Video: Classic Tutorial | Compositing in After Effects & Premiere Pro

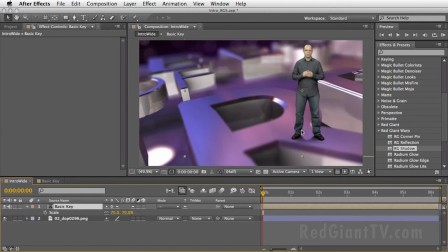[12:34]
And once again, it looks fine, but if you want to do additional modifications and wish to preview this window and work inside a basic key comp, we can actually lock this window here, return to the basic key,
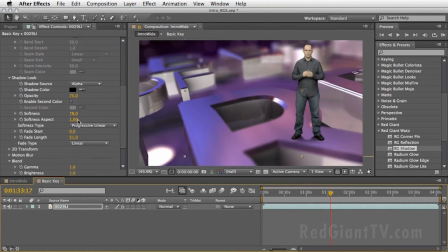[12:49]
and then maybe treat it a little bit better, maybe changing the softness aspect, and also change another parameters, maybe change the fade length a little bit. And everything that we are doing here inside this comp will
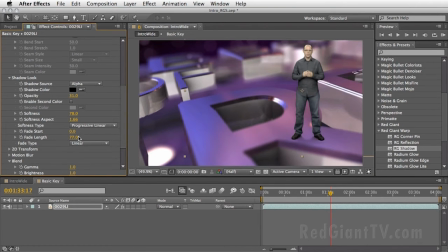[13:05]
obviously be reflected in real time when we are viewing the previous viewer, the composition main viewer. So I think that maybe around this area, I think it looks quite okay for what I need.
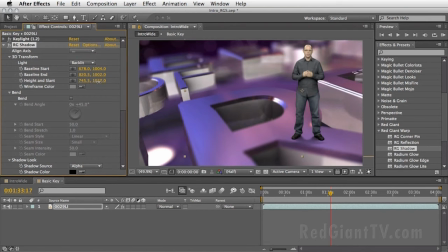[13:20]
So maybe I will just lower the height just a little bit. There, I think that we've got it. Maybe also lower the opacity just a touch.
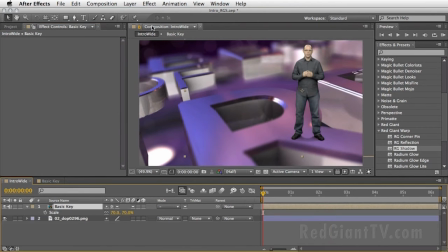[13:37]
And now we can return to the intro wide, release this lock, and we are ready to move on. In order for this shot, for this video to look even more integrated into the scene, we can even enhance it with a key correct plugin that will
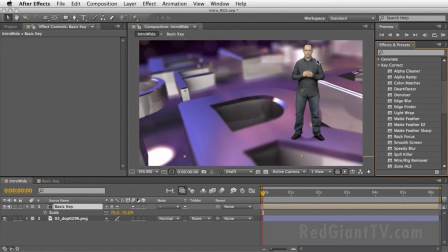[13:54]
help us to actually add a fake light warp around the subject. In this case, around myself. So I'm just going to drag this light warp here and tell it to use the 02 depth of field video,
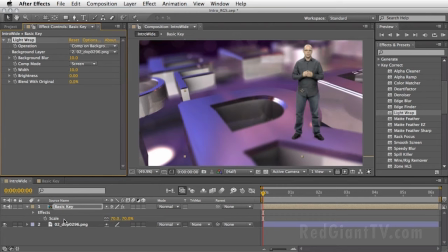[14:11]
which is just the name of this layer, as our background layer, as our background source.
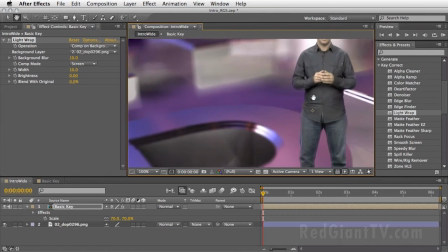[14:17]
And let's just zoom in 100% and bring this over and just toggle it
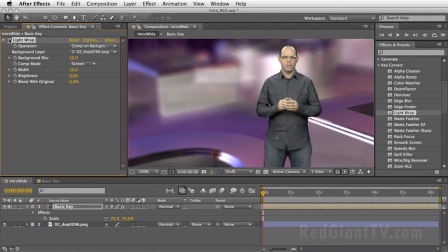[14:23]
on and off in order for us to see that we have our light warp around. I think that in this case, I might change the blending mode, the comp mode, to multiply and maybe add a little bit more width into it.
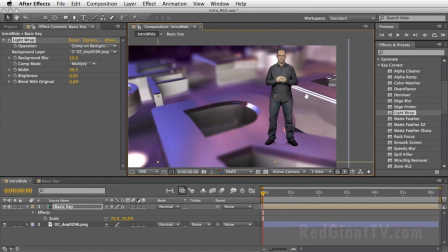[14:41]
And the reason is that I want to keep the contrast between myself and the background. But you can go either way. You can use the screen or multiply and just choose how much of the background you
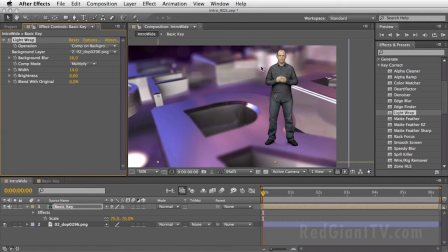[14:56]
want to spill back around your subject. I think that this looks a little bit better. Once again, you can turn it on and off just in order to see how it reacts with the rest of the elements here. I
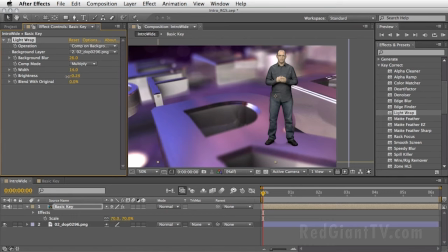[15:10]
might as well also decrease the brightness here just a touch to bring back the drop or the contact shadow that we've added just now. And now we are basically ready for our move here.
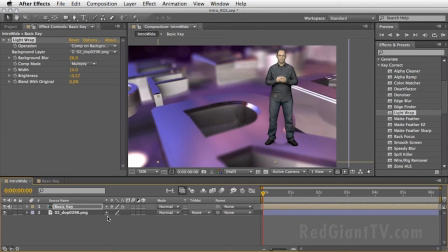[15:25]
So in order to create something which runs a little bit faster in terms of rendering time, what I've decided is, instead of just rendering animation, full animation from Cinema 4D, I've just rendered this one shot.
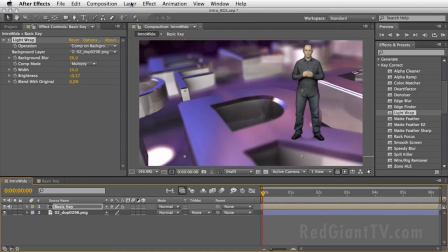[15:42]
And I figure that if I'm going to After Effects, I can add a null object here, which is what I'm doing right now, and then connect both of my layers to the null object. And then by animating the position and the scale of this null object,
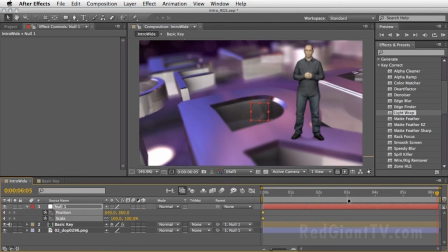[16:01]
I can create a faux feeling that everything here in the scene is moving in some way like a 3D move.
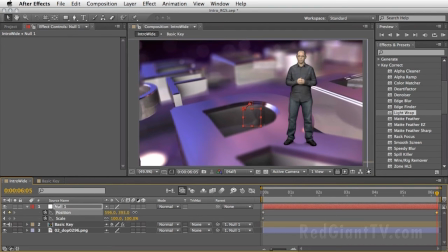[16:10]
So this is basically what I did at the main promo as well.
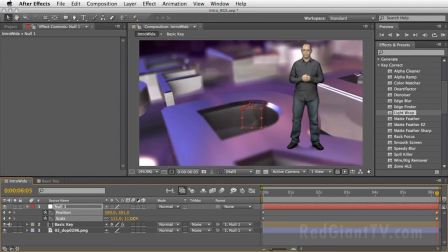[16:15]
And now we can also zoom into the shot a little bit. And for this purpose, I've enabled the collapse transformation, which means that I can zoom in a little bit more if I needed to, and it will still keep the pixels nice and sharp.